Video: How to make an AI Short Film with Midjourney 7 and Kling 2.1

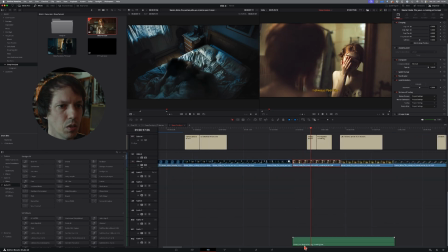985s
So for this one, actually, I had this room tone electrical buzzing, humming, which sounds like this. Ooh. And I made this very low, because you sometimes have that from bathroom lighting, this buzz, you might know it. And that's also something like, always have a room atmosphere.
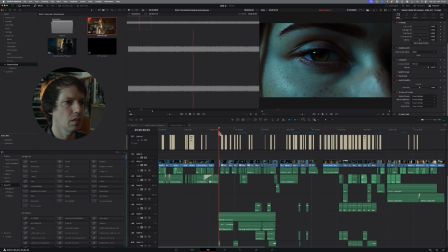1007s
And then, okay, for this scene, I really went into details with the sound, because if you've ever experienced sleep paralysis, you might know that it also involves hearing weird buzzing sounds or electricity and like weird whispering or even screaming. I didn't go for the screaming here because I thought that'd be too distracting,
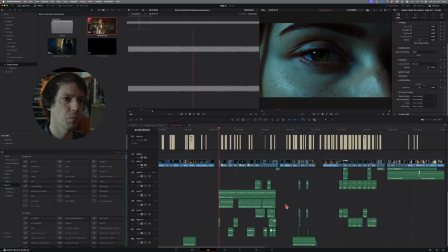1031s
but I did add a lot of buzzing and whispering and things like that.
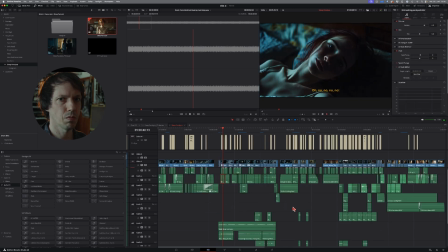1038s
So No. you can hear that.
Not again. I can't move. Don't panic.
And so that's how I went through everything, basically. There are lots more of details, but for this first tutorial, I wanted it to be like a rough overview of how I do it.
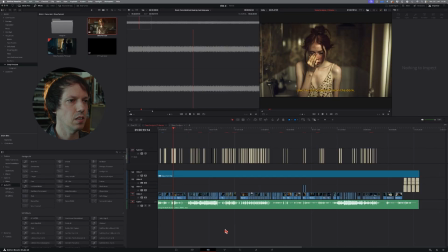1059s
Okay, the music. I did this in Ableton Live. If you're a musician, you might know that.
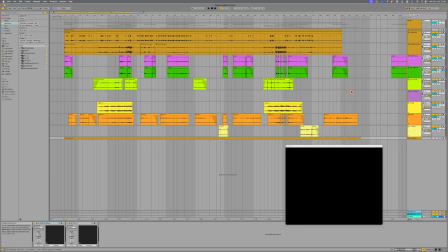1065s
For the sounds that sound like strings or a synthesizer, I used this little gadget. It's called Ferrous, and basically it's little magnets that are on a spinning plate, and it spins like so. It spins, and if you point it on strings, like for example the guitar, the strings would start resonating. And that's what I did with my piano mostly, which is over there.
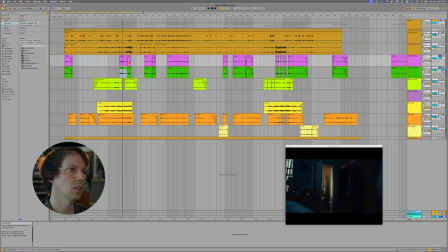1100s
I made two of them and then stereo, so it sounds more.
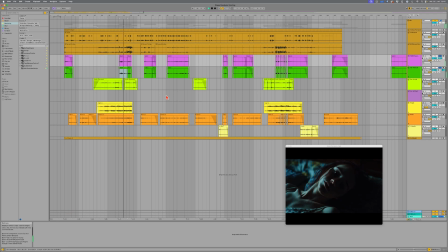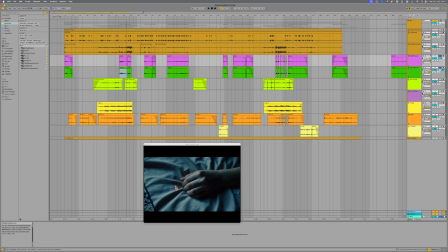1113s
And what I always like to do is export the video and put it into my recording system. So whenever I want to record, I put this image onto my iPad and I can see it when I'm sitting at my instruments and find the right sound
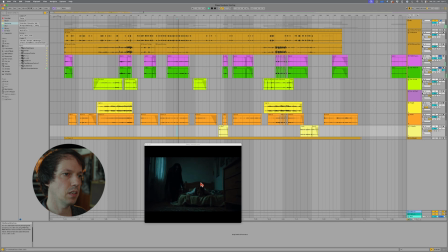1129s
while looking at the images, which is really nice. And I guess that's how you usually do it with composing film scores, but it's so easy nowadays.
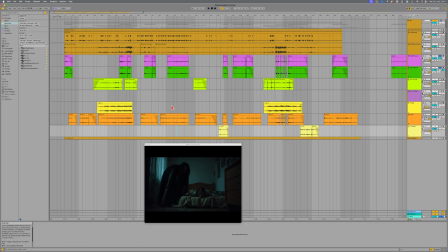1141s
I keep doing this until I feel like that's all it needs.
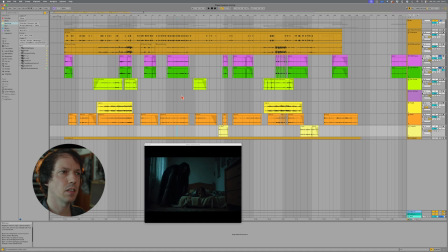1146s
And for this, I actually initially had planned to use much more synthesizer, but then with Ferrous, I felt like that's already sufficient. That's already doing what it needs to be doing.
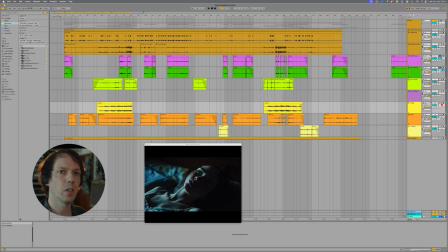1158s
And there's just one synth section where it's getting more scary, like here. And then here again. But that's basically it, so you have it like this.
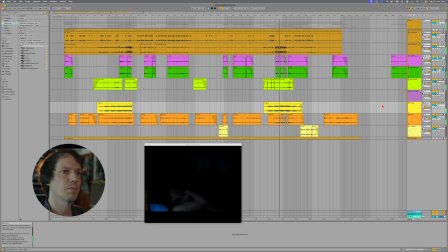1181s
Yeah, you've seen it. Okay, I think that's it for this first little overview. Got much longer than I had expected. But yeah, you can always skip sections that don't interest you. Anyway, as I said before, if you have any questions regarding what I just said, leave it in the comments and I'll try to go into more detail in future videos. And once again, if you haven't done so, subscribe, hit the bell. You know that the algorithm loves it. All right, thanks again. See you next time. Bye.